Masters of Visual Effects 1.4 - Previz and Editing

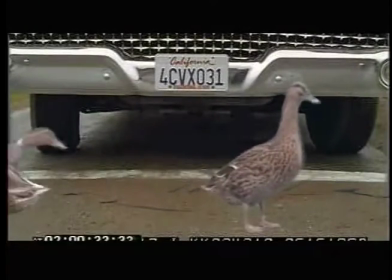So coming up right here, we'll see the first of the effect shots, and you can see we've slammed in a very rough sense, some of the ducks in front of the car just to get a sense of what things were looking like.
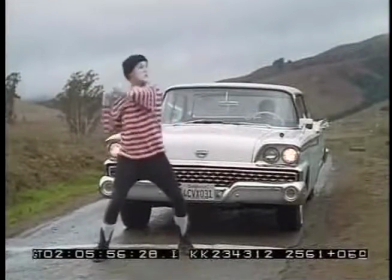Now, those timings of the ducks are nothing like what we ended up with in later stages.
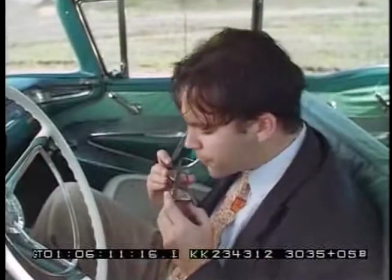Likewise, here you can see the first attempt at the third big visual effects shot,
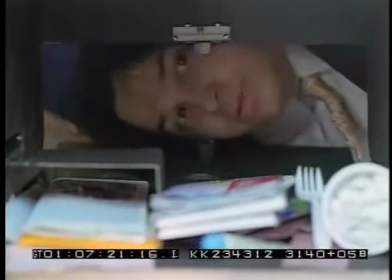where we have the composite of the mayor of San Francisco, Willie Brown, and his bodyguards walking against the marching band in the background. So that,
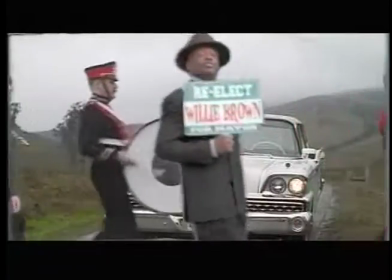again, was just a rough timing lineup.
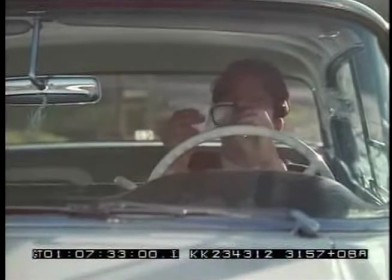There's some composition issues there where we had repositioned the foreground elements against the blue screen a little bit farther south so that we could see them better.
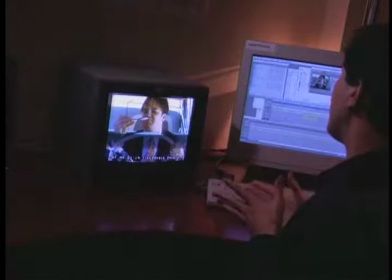Let's actually follow some of these major effect shots through their progress from multiple pre-visualizations and the editorial process to the actual first attempts at rendering them once the actual film had been scanned and more
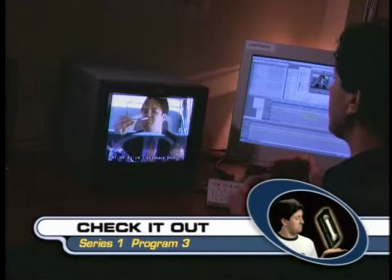high-resolution images were being attempted. I'll be covering the full details of how the Keep Clear post-production process took place in a later program in the series.
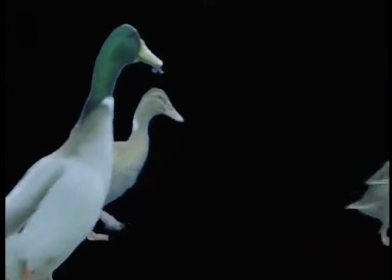So here you can see as the ducks are evolving, we have a more concise action on the ducks.
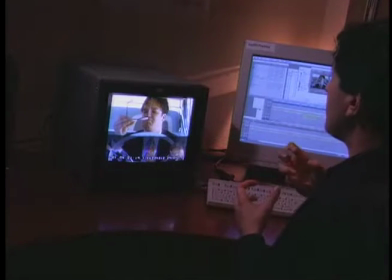We actually finalized the ducks that we were going to use, the pieces of duck that we were going to use.
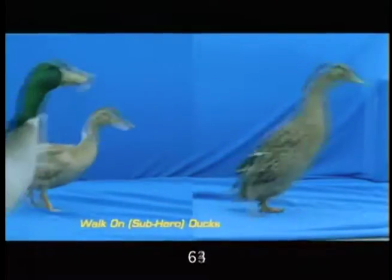We actually decided to use 2 different takes of ducks, one with our hero duck who comes out first, and then a second pass of ducks that come out to follow him.
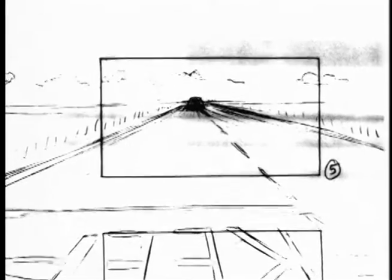This is the original Keep Clear animatic that we put together using a series of storyboards that were created by Scott Liebrick, the art director on the show.
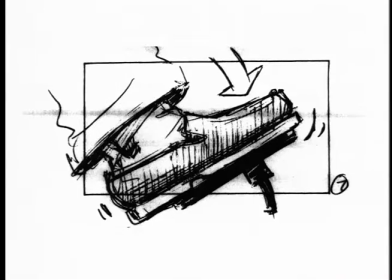These storyboards convey a lot of the feeling and emotion and some of the action. You can see he uses
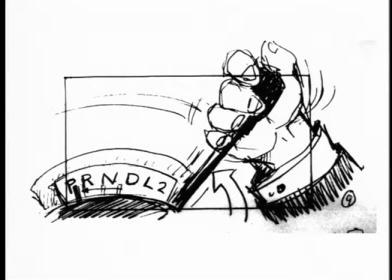arrows or a series of frames that indicate camera framing and how that camera framing might change over time,
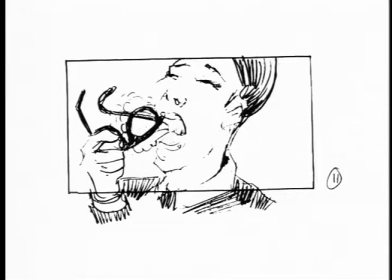such as on this shot where we pull back. There's a frame indicating what the frame is, but you see what the action is outside of the frame,
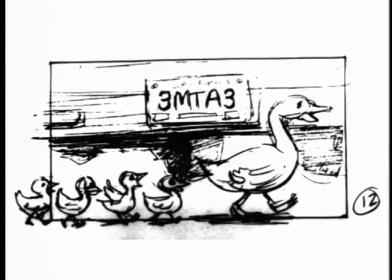which kind of is basically a talking piece for the director and the production staff to think about how things might be framed,
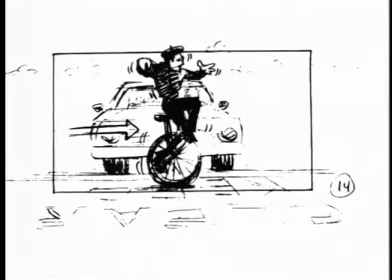if there might be some camera movement, etc. In the animatic, I introduced a series of soft,
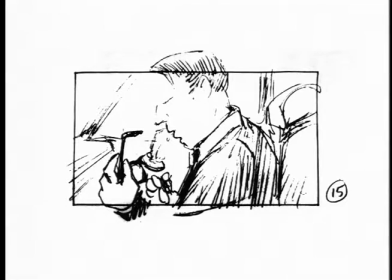basically DVE moves over the images to create a little bit of a sense of movement,
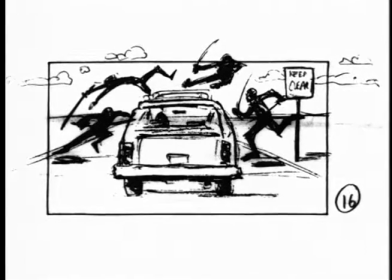because watching a bunch of still black and white frames over 5 or 6 seconds at a time can get kind of monotonous.
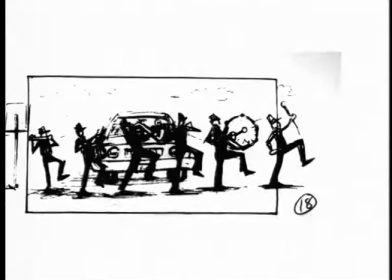So by just introducing a little bit of motion, a little bit of change in scale, I was trying to insinuate some of the
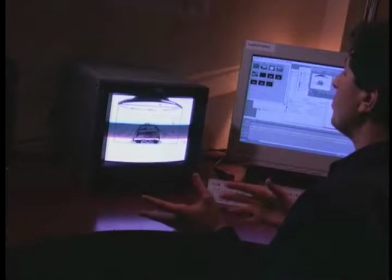dynamic nature of some of these shots, where people would be walking across screen or the camera would be moving a little bit,
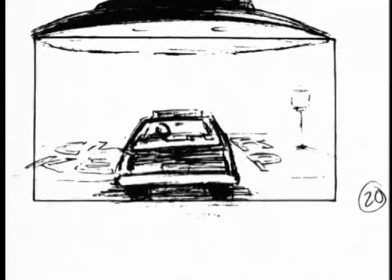as in this shot with the UFO where we pan up a little bit.
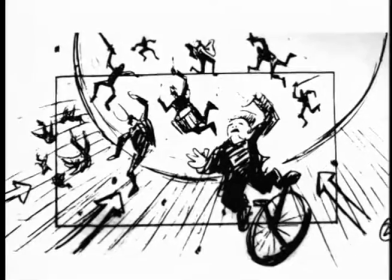Here where there's a sense of being sucked up into the ship, so I kind of pushed in a little just to infer that the people would be moving towards the ship.
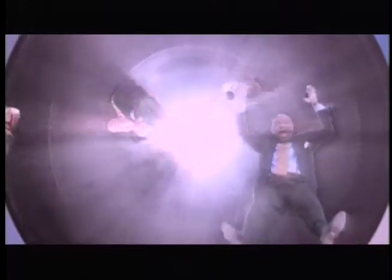There actually isn't a move in that shot. It's a locked off shot, and we knew that all along, but just for the animatic we wanted to create more motion.
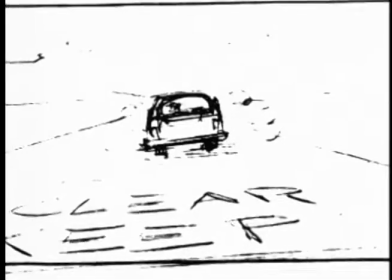Here at the end you can see I actually animated the mime falling back into frame.
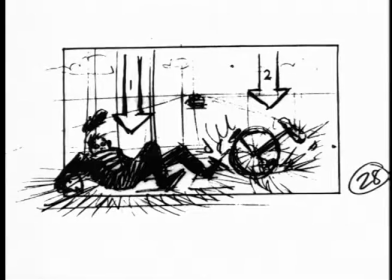By doing a combination of moves on the shot. We have the car receding, which I animated, and then this mime falling into frame with his unicycle. Well, it turned out we couldn't find a mime who knew how to ride a unicycle, so in the end we went with a simpler setup.
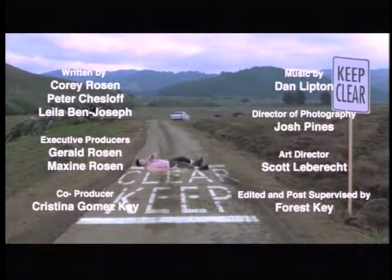And some of those shots were actually changed either a little bit later on after this animatic was cut,
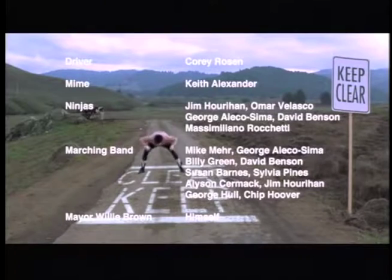or actually after the cut we changed some of the order of some of the shots around. But basically,
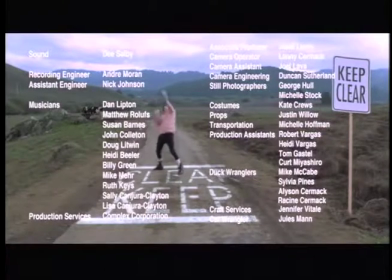if you look at this animatic in the final film, there's actually a remarkable similarity between what was envisioned by the director 5 months before the film was actually finished. The running time durations are very similar. The structure of the program are very similar. And as we've said, as a pre-visualization task, this really helped to focus everyone's attention on, from the art director to myself, the editor, to the people that were going to be involved on the set in terms of wrangling the animals,
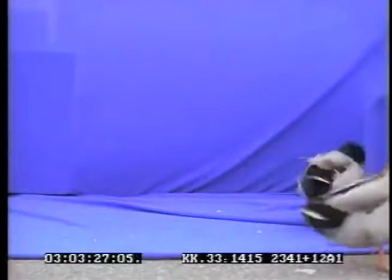the ducks, or getting the different crew members, the different cast members out onto location.
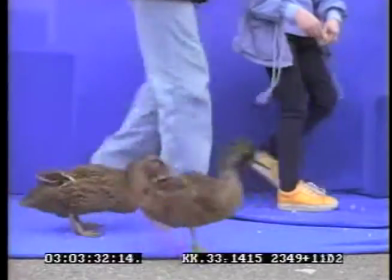All of that was basically planned using these storyboards and this animatic as a talking piece.
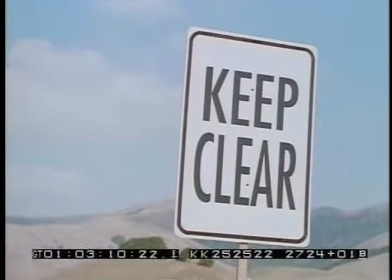Certain props had to be created, such as the Keep Clear sign itself. There was also a couple of shots where the camera position was kind of challenging,
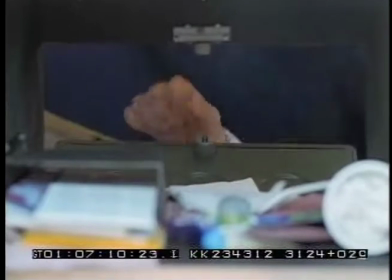namely the one where we're looking from within the glove box out into the car.